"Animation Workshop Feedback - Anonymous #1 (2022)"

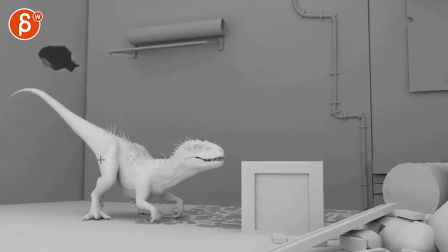[4:08]
something in there but i would tone it down a bit the way you have it in all of this
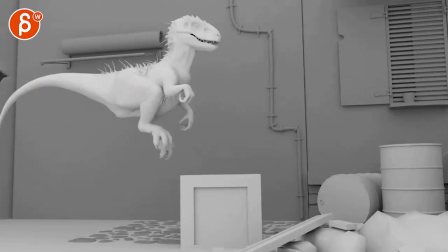[4:14]
and then maybe add more in y a little sideways one the off balance
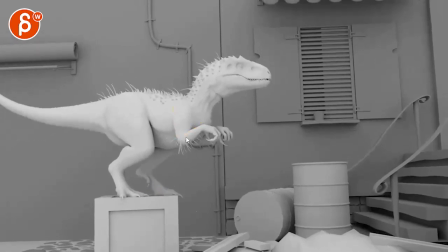[4:20]
thing is a bit wonky and i i wonder if this is again this feels to me like a human trying it i will keep these fairly low they're just there this
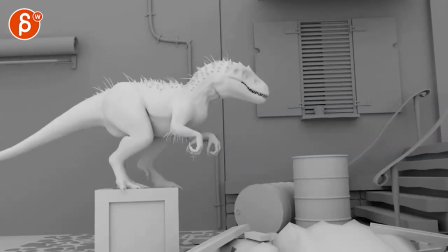[4:31]
feels again really human too high a bit and
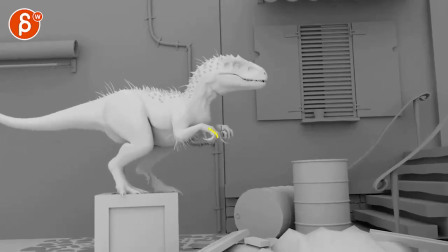[4:36]
then just for a couple frames it also feels a bit IK stuck right there this could be the camera but I feel like compared to that line of the set that hand gets a
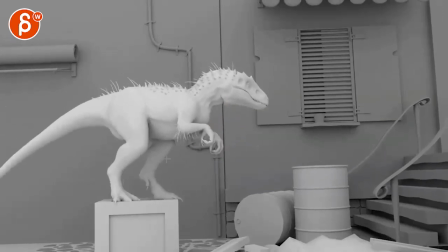[4:45]
bit stuck there I
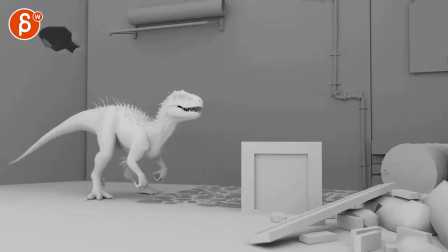[4:49]
don't mind the end that's pretty cool that look over and I buy the the sniffing I just feel like this suddenly gets into
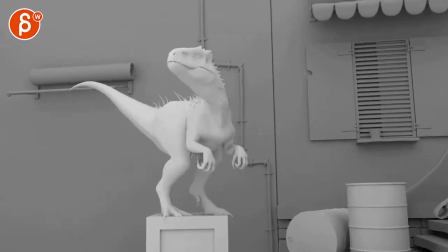[4:58]
like a very even lift of this and at the end you end on a tangent right there I will keep it
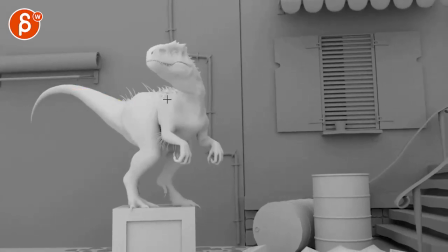[5:05]
more like this but then again a bit softer it's not that just a bit softer the tail root we're gonna bring the the root bone down a bit and maybe flatten that they rotate the hip so just
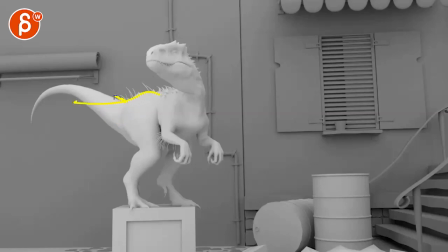[5:22]
a cleaner line from the hip into the tail base but still have a downwards arc
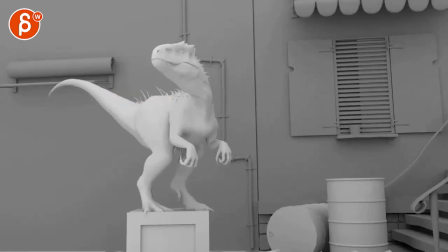[5:27]
overall
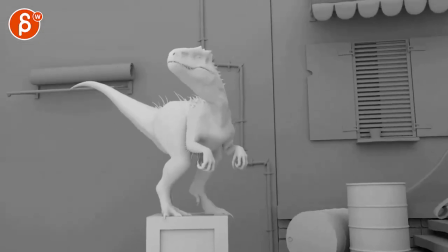[5:32]
and it's mostly that maybe at the end you could have something where that I will bring it almost in a bit more more like that there's something again fairly human feeling about just that pose
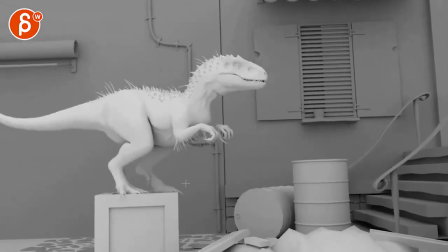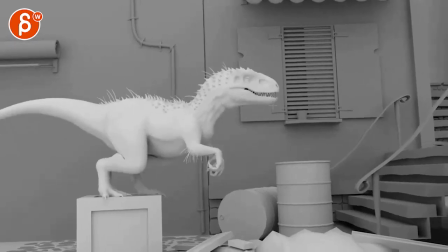[5:52]
and then here I would soften that close this
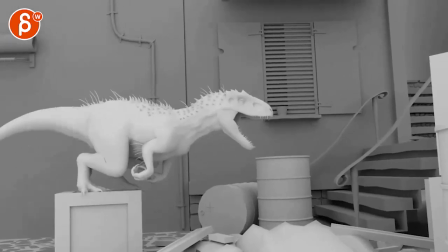[5:56]
feels like a snap close watch this end versus a relax you know the jaw muscle shoots open and then kind of relax this feels more
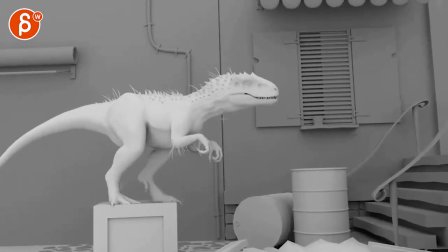[6:08]
like it wants to chomp to a close i do like all that business here that all that is great
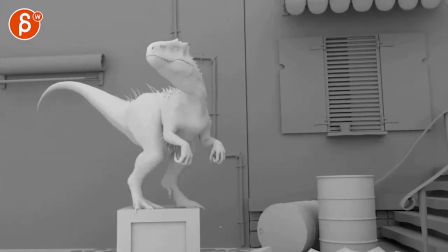[6:15]
and like again like the head move there that's all pretty cool all right the complexity of that turn
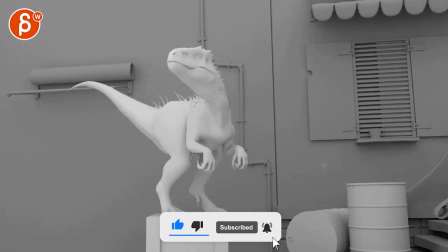[6:21]
and then the body goes up a bit higher and then the head continues one more time with them sniffy sniff i think that's pretty cool
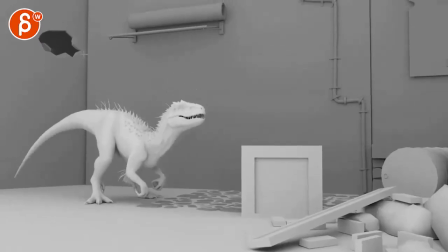[6:30]
and then the camera feels a bit harsh in your rotation if i track this line here
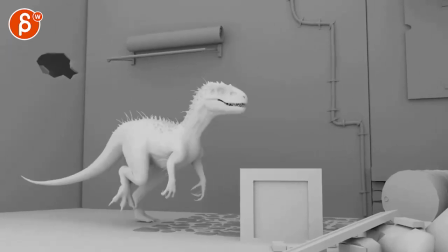[6:37]
and bam that's your linear key right there i would wait and have dino lead
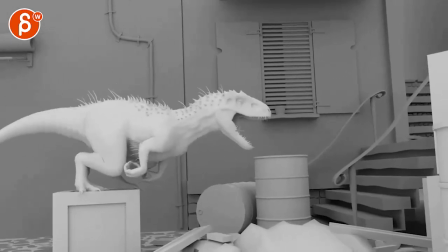[6:45]
the cameras a bit more i think we're just too quick and you could easily i mean we don't see anything here i
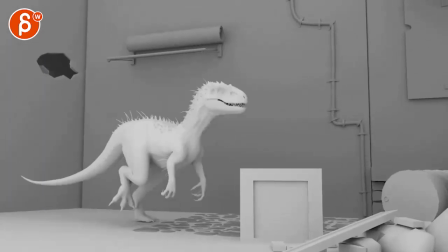[6:54]
think this could easily be around here in terms of composition so keep it low see how you're we're the camera's already going up so if you look
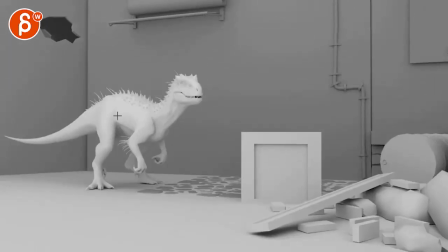[7:02]
at the set here right camera goes up up up up up really anticipating what's going on i will keep it like this it's nicely framed and
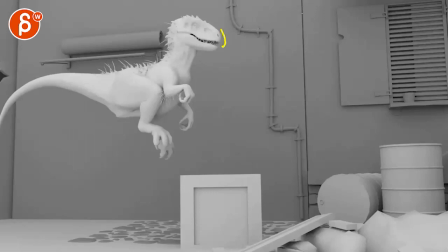[7:10]
then once it jumps that will probably be more around here and there's a good chance that the
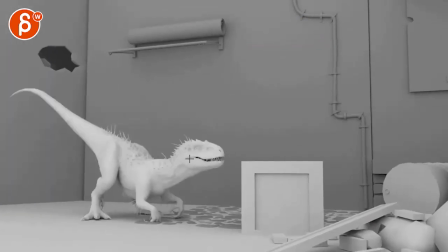[7:18]
head might even be cut off to that point you know like you will go jump jump jump jump jump jump by now i will go up a bit
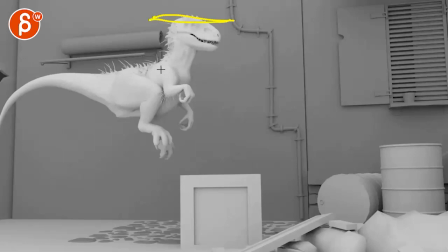[7:26]
so yeah there's a good chance it's going to be cut off for a little bit and then by now
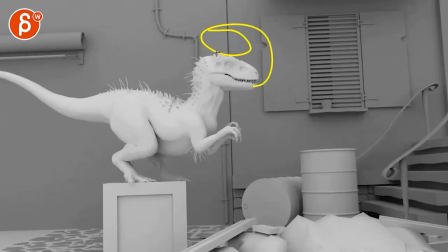[7:31]
you reach you know the the point where you are uh where the camera is in terms of the height
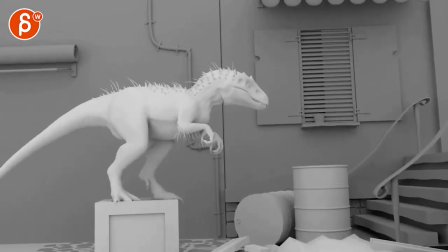[7:38]
and i'm not sure i will go this far screen right although it gives us a good little left section filler and i do like that at the end and i like all those elements there i just think You'd really just get to it too soon.
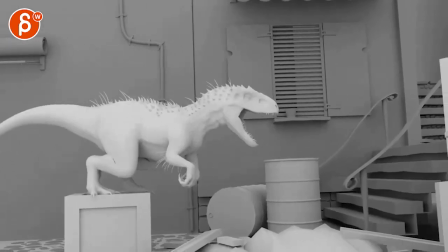[7:52]
So maybe the compromise would be that. And I would also not translate.
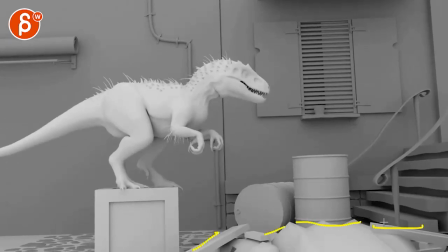[7:55]
If you look at the parallax and the perspective shift, if you look at this line and then, for instance, the stairs, see that, we see there's a change, right up and down. That's a camera translate.
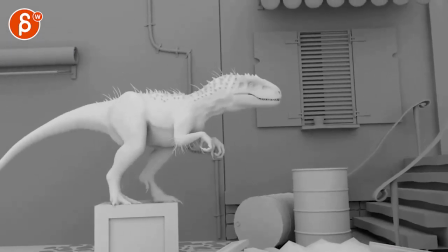[8:12]
That just seems odd.